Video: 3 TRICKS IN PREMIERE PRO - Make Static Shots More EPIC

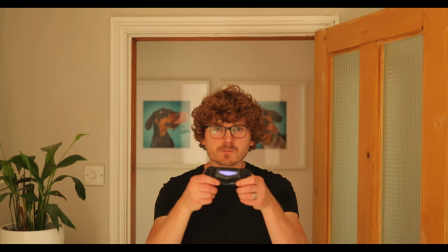(0:00)
Welcome to another James Kelly tutorial, where we take a clip as boring and as static as this,
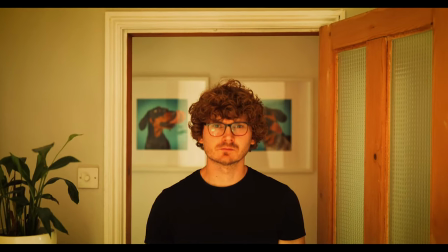(0:06)
and we turn it into something like this. Follow along now as I show you how.
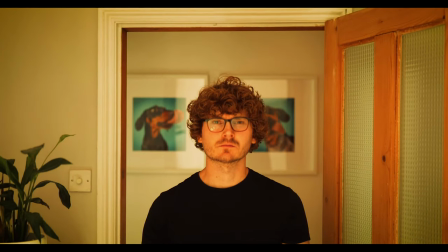(0:13)
Now. How. Now. I imagine many of you are doing what I'm doing, trying to make films for YouTube, and you have limited gear. If you haven't got the equipment such as sliders and gimbals, how do you get creative shots when your camera is locked off on a tripod like this? I am in that situation. I do a lot of my shots locked off on a tripod, so I'm just the only person shooting. I wouldn't really trust my wife to get the good shots, but I'm still looking to get a creative eye and angle for every shot I'm doing.
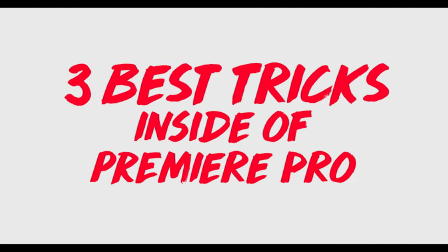(0:50)
So I'm going to show you my three favorite tricks inside Premiere Pro. This may work for Final Cut as well, but I've never used the software, so I have no experience in that. But I imagine it would work. So let's dive on in right now. This is a locked off shot.
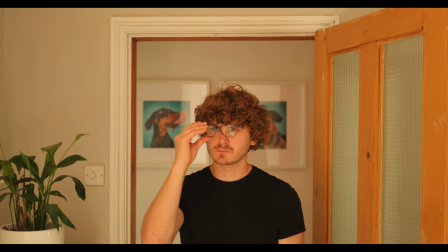(1:08)
As you can see, there's no camera movement. It's just static. Now we could do the obvious thing, like add some keyframes, zooming in,
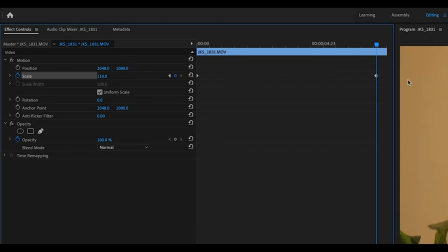(1:18)
just punching in slowly, and that is definitely a good way of adding a little bit of interest.
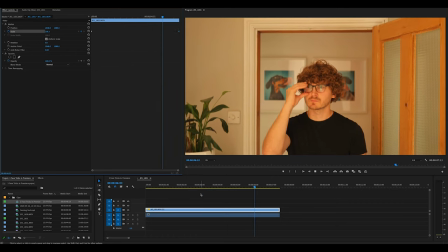(1:24)
It keeps the, you know, the attention span of the viewer for a lot longer than if it was just static, so it's definitely a way of keeping people interested in your videos. But it's limited, and all you can do is some kind of zoom. But the sort of shot that we want to create is a slider shot. But how are we going to do that when the camera is static and locked off on a tripod?
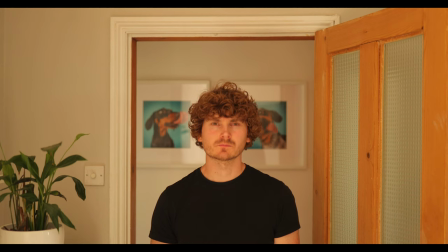(1:47)
Let me show you. Here's a clip that I've got recorded, locked off on tripod.
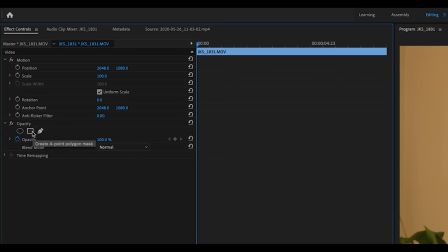(1:52)
I position myself directly in the center of a doorframe, and what we're going to do is mask out part of that image using the doorframe as our guide.
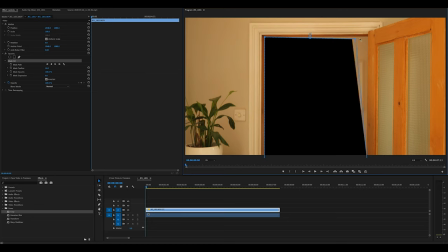(2:00)
If you don't know how to mask, definitely something to research into if you want to get better in Premiere. Now what we're going to do is duplicate the clip, delete the mask that we created, and as you can see,
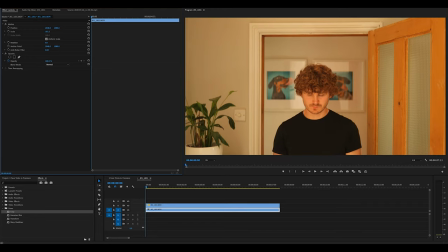(2:12)
at different scales, we can now use the original mask to frame a background layer.
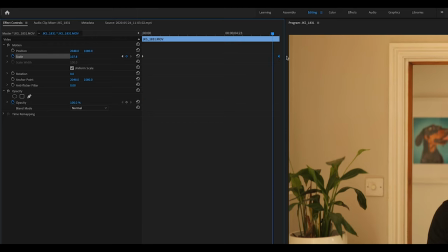(2:18)
And if we keyframe different zoom values for the background layer and the foreground layer, we can trick the computer,
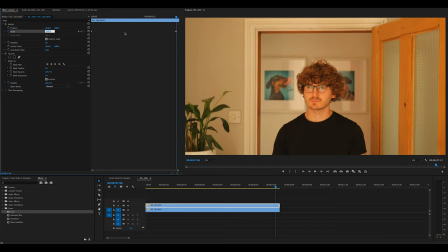(2:27)
well, trick the viewer into thinking it's a slider shot, because you get to reveal more of the photo frames behind. You've got to be careful not to show door frame from the original clip. And as you can see, on the left, we've got the original locked off shot.
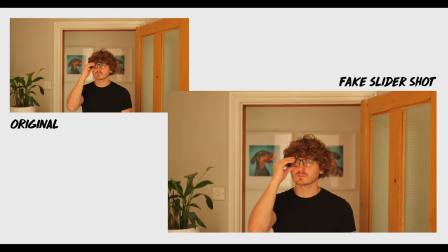(2:41)
On the right, we've got the fake slider shot. And hopefully you'll agree, it's an improvement over something static.
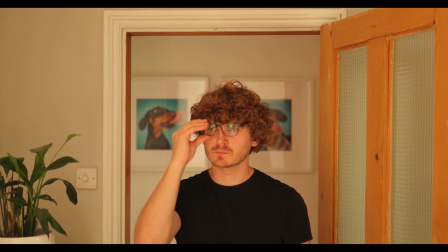(2:48)
It's quickly done for you, but it's a good way of showing what can be done.
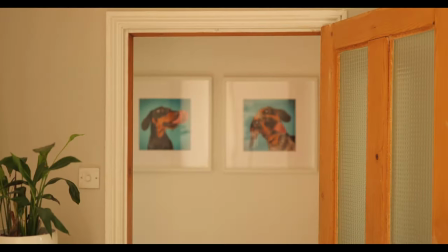(2:54)
You can also do sideways movement with keyframes. So rather than zooming in slider, you could do left to right slider, and that gives the illusion of a 3D kind of parallax look. The next thing we can do to improve the shot is by adding a transform effect. And what this allows us to do is punch into the shot, and it adds some natural motion blur. So you haven't got to add directional blur or Gaussian blur and keyframe that. It does it automatically. And by adjusting the angle at the bottom of the effect panel, it decides how much blur it adds. I use this a lot for my titles that fly across the screen and that sort of stuff.
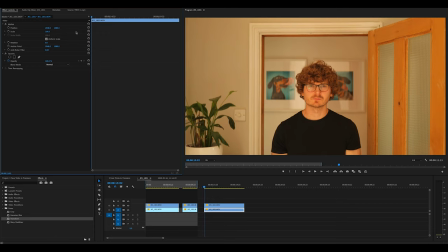(3:36)
So we've got a new clip we're going to use, but also it's using the existing framework that we've masked already.
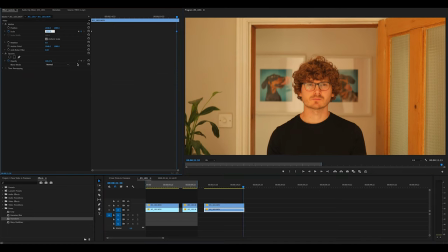(3:43)
Again, positioning keyframes, different zoom amounts to create that fake slider look.
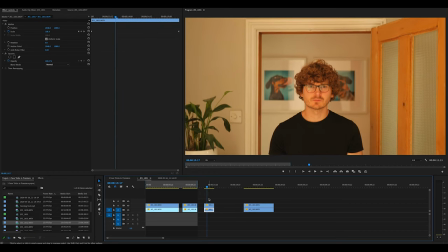(3:50)
And once we're happy with that, what we're going to do is nest the two items. Now, the reason we nest is because we need to apply an effect to both these layers that affect them in the same way.
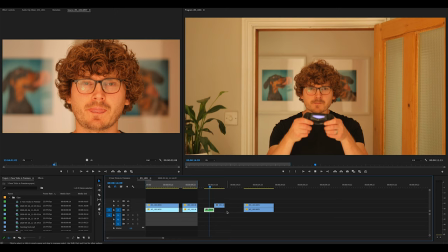(4:01)
Next, we're going to insert another clip from a different lens. Camera, same location, just I've changed the 35mm to 100mm.